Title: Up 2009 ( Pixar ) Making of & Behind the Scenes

It has to be a house that believably feels sort of light, that it could lift off into the sky.
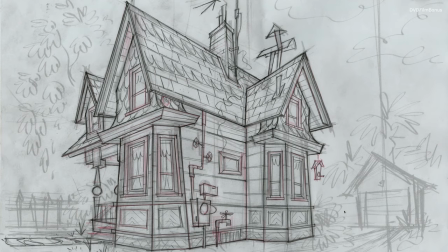(28:53)
If it's all brick and stone, it might look cool, but it's got a weight to it that you might not believe quite as readily.
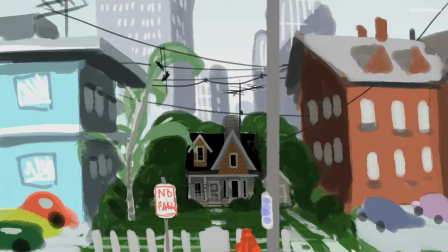(29:00)
We wanted the house to be small, sort of quaint, cozy, and then also it feels maybe more threatened by all the construction, and it's just a little tiny house.
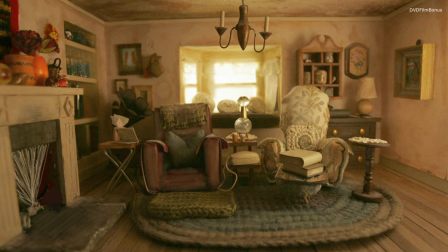(29:14)
The aesthetic we're going for is miniatures. We're trying to do it more like to look more like a stop motion miniature type of set. So it's not as if we made this house with a team of tiny carpenters.
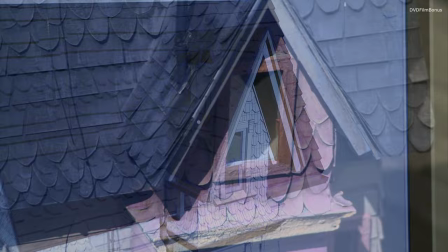(29:27)
It's as if there's a big giant in there with a blunt pocket knife. So everything's a bit clumsy, a little bit imperfect.
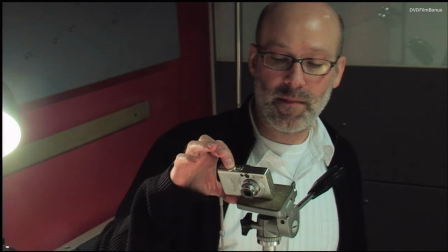(29:33)
We made a physical model of the exterior of the house out of balsa wood,
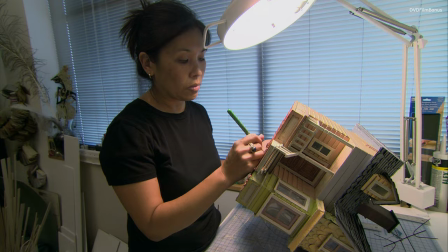(29:40)
and I went in and I painted it. We thought of everything from the rafters to the roof to the bottom of the house.
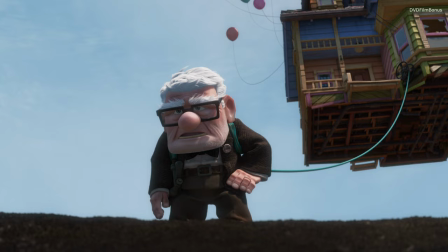(29:49)
We knew that because it was going to be floating behind the characters, most of the time you'd be seeing the bottom. Every time I saw,
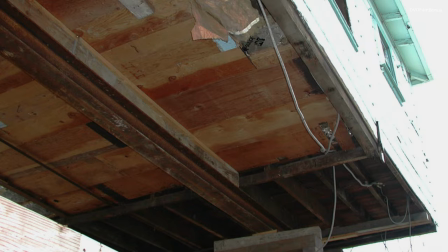(29:56)
or anyone saw, you know, a house on stilts or a house that they're gonna move,
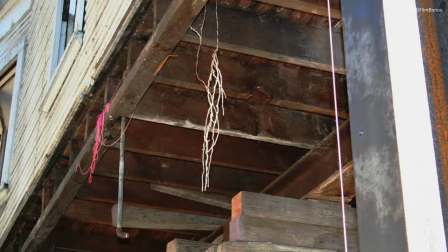(30:01)
we took a lot of photos, and it was always really haunted house, like with all these cobwebs,
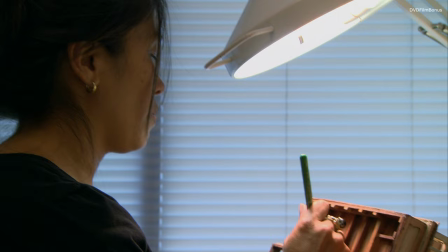(30:08)
and it always looked really dirty and really worse than, you know, it's too much. I think making those models was really helpful in getting the feeling across.
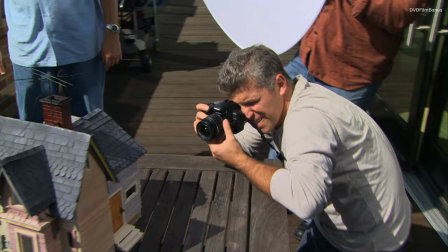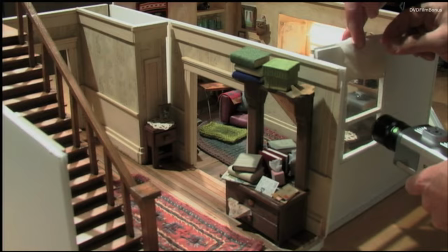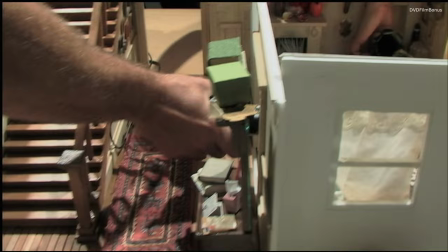(30:32)
We put actual practical lighting in the different rooms, and it was so amazing how you can get these
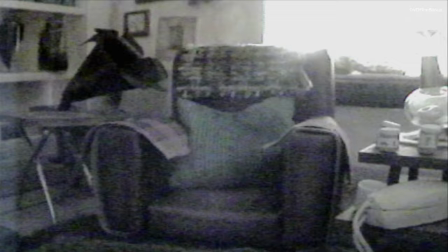(30:41)
feelings of lighting and cast shadows and just all this great
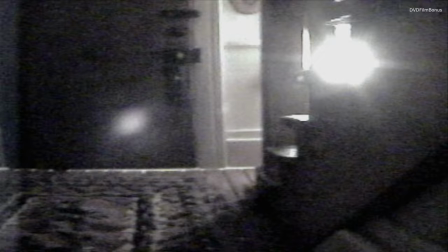(30:47)
information just from one light source shining in a window.
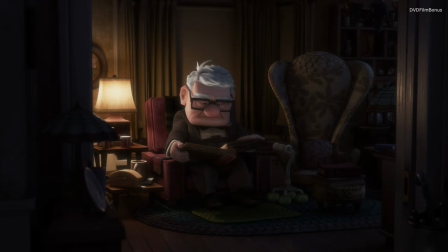(30:51)
And it felt like nighttime, like lonely nighttime old man house. We thought about how not only how humans age, but also how materials and houses age.
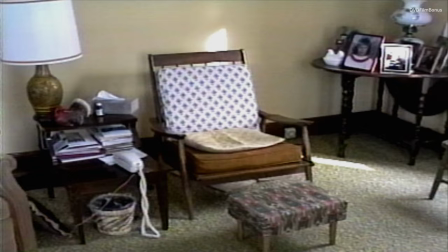(31:04)
It's our grandparents' houses. And very early on, we wanted to make sure Carl Fredricksen's house was very familiar. About 20 years ago, I went through my grandparents' house with a video camera, and I taped what all the rooms looked like, and it gave us an idea of maybe how Carl and Ellie's house could look.
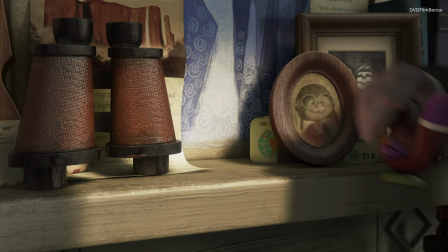(31:21)
There should be sags in the stairs where he's walked the same path every day. And the interior of the house should be full of the knickknacks and debris of his life.
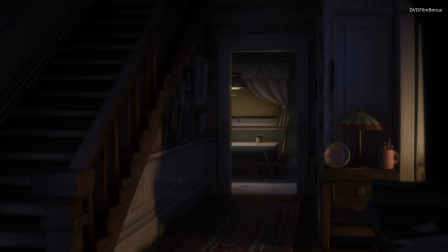(31:29)
There's also the emotional element of the whole house. The foyer of the house, most of the movie is in shadow, and we wanted to keep that in shadow.
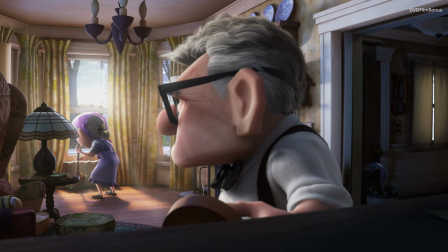(31:38)
And the living room was most of the time in light and had a lot of blue and sunlight coming through,
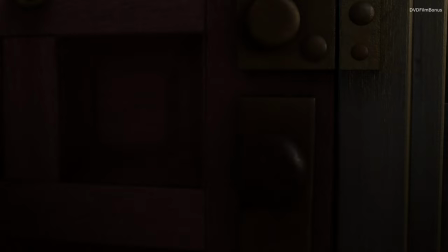(31:43)
except for that period of Carl's lifetime where he was kind of sheltered and he shut down the shades.
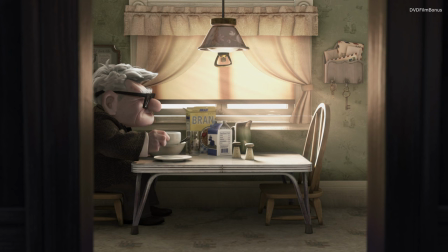(31:50)
He's very reclusive, and we want the camera to reflect his isolation, and he's being trapped within his house. We framed Carl inside doorways and things, squares within squares. Every day is the same.
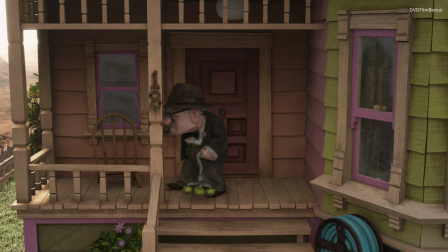(32:04)
We make sure that, you know, from shot after shot after shot, the audience feel that Carl has really got trapped within that same environment. I really like the fact that we drag a house through half the film, or most of the film is this, you know, house that's always there. It is not only a set, it actually comes to represent Ellie, who passes away.
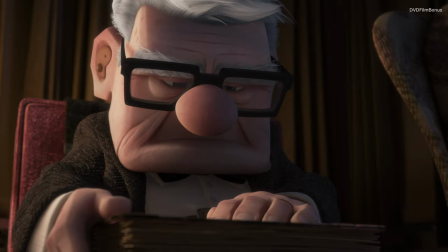(32:28)
So her presence is felt through the whole film, through that house. So it really has to represent the core of their relationship that Carl is trying to hold on to so desperately. And when he gets to the end of the journey, he realizes the house isn't her. You know, she's in here. She gave him the tools to connect and to move on. And in a way, it ends up being an empty house because she's not in it. She's not the stuff.
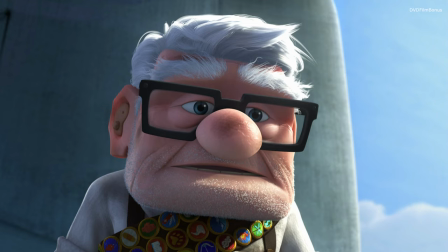(32:55)
At that point, it's just a thing, you know? It's not necessarily Ellie. And when he lets go, it's so poignant. It's so like, you know, it's like a cathartic experience for him. And so, yeah, it's pretty deep.
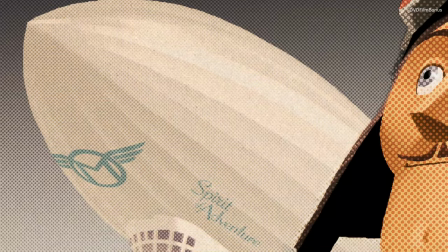(33:13)
If Carl has a flying house, what would be something that you could give your villain would be a giant, massive airship. He doesn't do anything in a small way. He has a giant dirigible. That's a subtle thing. This thing is monstrous. When the house flies away, it's been a tricky balance of there have to be enough visual cues that hopefully convince the audience that this is really happening.
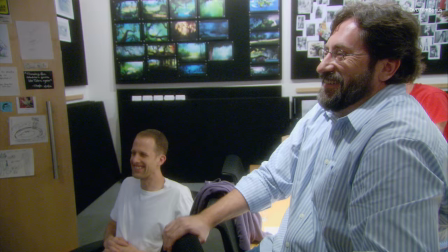(33:44)
Can I throw a wrench in all this? I just don't believe a house could be lifted by this amount of balls.
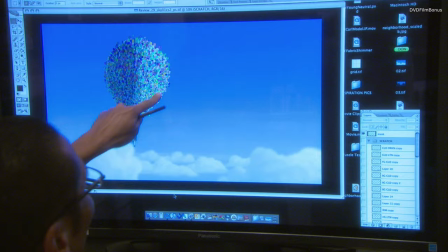(33:52)
What we did was we kind of said, all right, in that regard, let's look at things that are a real life equivalent, like hot air balloons.
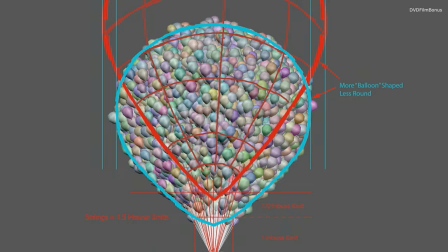(33:59)
You know, the ratio of the balloon canopy to the basket. There are 10,286 balloons, give or take a few.
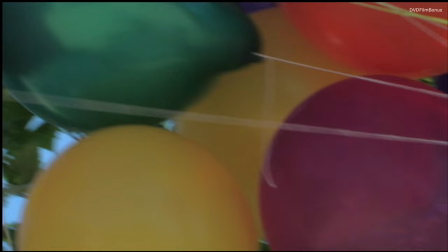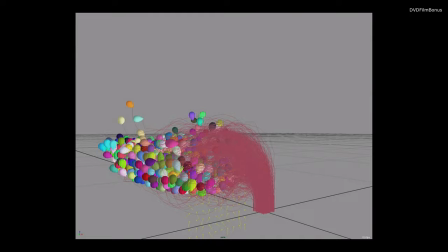(34:15)
In this case, what we do is animate all the balloons in the canopy in kind of a realistic way.
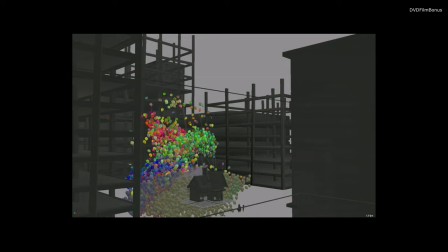(34:21)
The balloons actually are buoyant, and they are attached by strings, and the strings bounce off the other strings and other balloons,
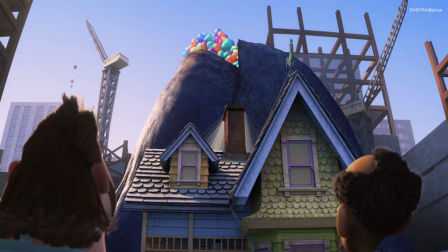(34:27)
and the balloons all bounce off together, and it gives you kind of a really natural, realistic behavior for those balloons, which really helps, I think, the audience say, oh, you know what, I believe that. I buy that house can float.
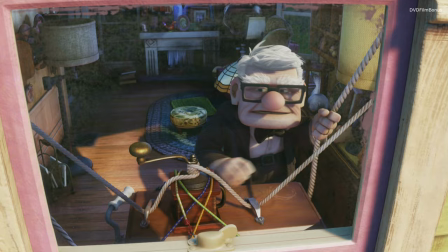(34:44)
The house steers by this coffee grinder, which is tied to these ropes that are actually attached to
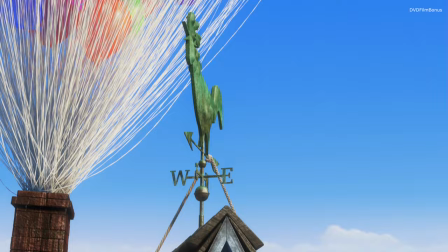(34:53)
Upstairs is the weather vane. Yeah, it's controlled by chicken.
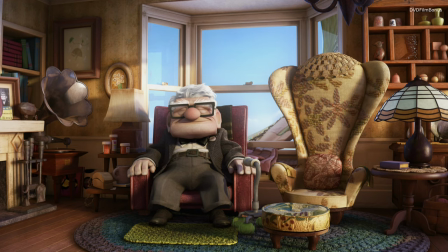(35:00)
And then once the house is flying, Pete's direction was to have the house be a ship and kind of a sanctuary for Carl. And to not hear the balloon so much, but hear sort of just specific creaks.
See? Cumulonimbus.
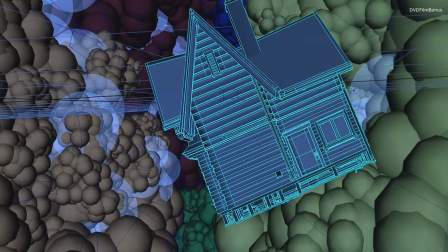(35:19)
There's a scene where the house is kind of lost at sea and runs into a very threatening thunderstorm.
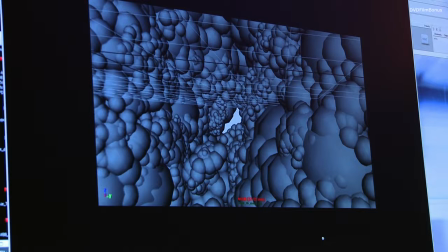(35:27)
And we wanted clouds that almost felt alive. So they are kind of the antagonists in that scene, and they roll and they animate in this very kind of menacing way, and they actually close in around the house.
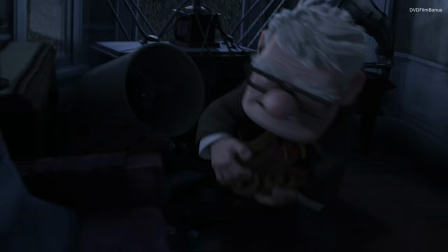(35:40)
Well, the storm is kind of like this tumultuous portal. It's almost trying to show Carl. That was a very foolish idea you have here. I don't think you thought this through.
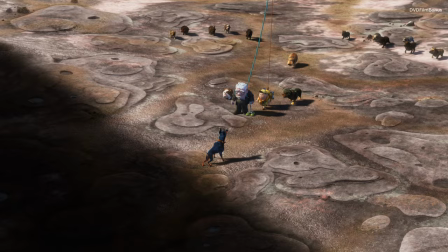(35:53)
Your character, you know, who's a very homespun, small old man, is going to have to go against this massive machine. Munce's dirigible is supposed to symbolize the glory of the lighter-than-air airships, that age of flight and that majesty and also that mystery. A dirigible is, by definition, either a semi-rigid or rigid airship. You could actually walk through them because there's a frame, and then they fill pockets, they fill balloons within the framework. A blimp is just like a balloon. When it's deflated, it just collapses down into a bag.
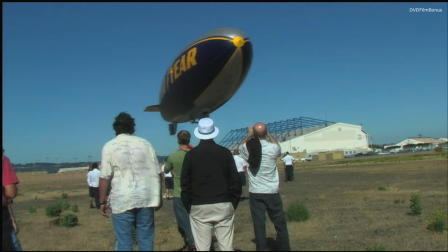(36:33)
It's a giant gas bag. You know, I always like to look at pictures of the blimps from the 30s and 40s, and we actually got to go up in a blimp. And I'll just never forget standing on the tarmac, this giant ship coming down at us.
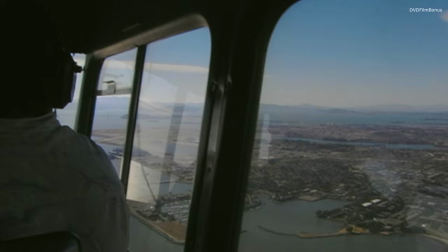(36:44)
And once you got up there, it's really quiet, you know, and there's not much engine noise, and you're in a blimp.
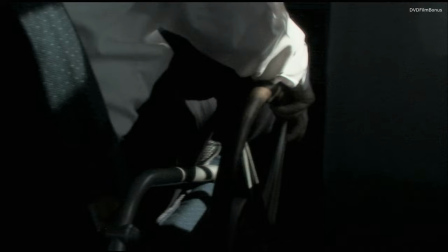(36:52)
And it's just great because, you know, the captain has these controls which are still all very much cables and things like that. There's not too much high-tech stuff in a blimp.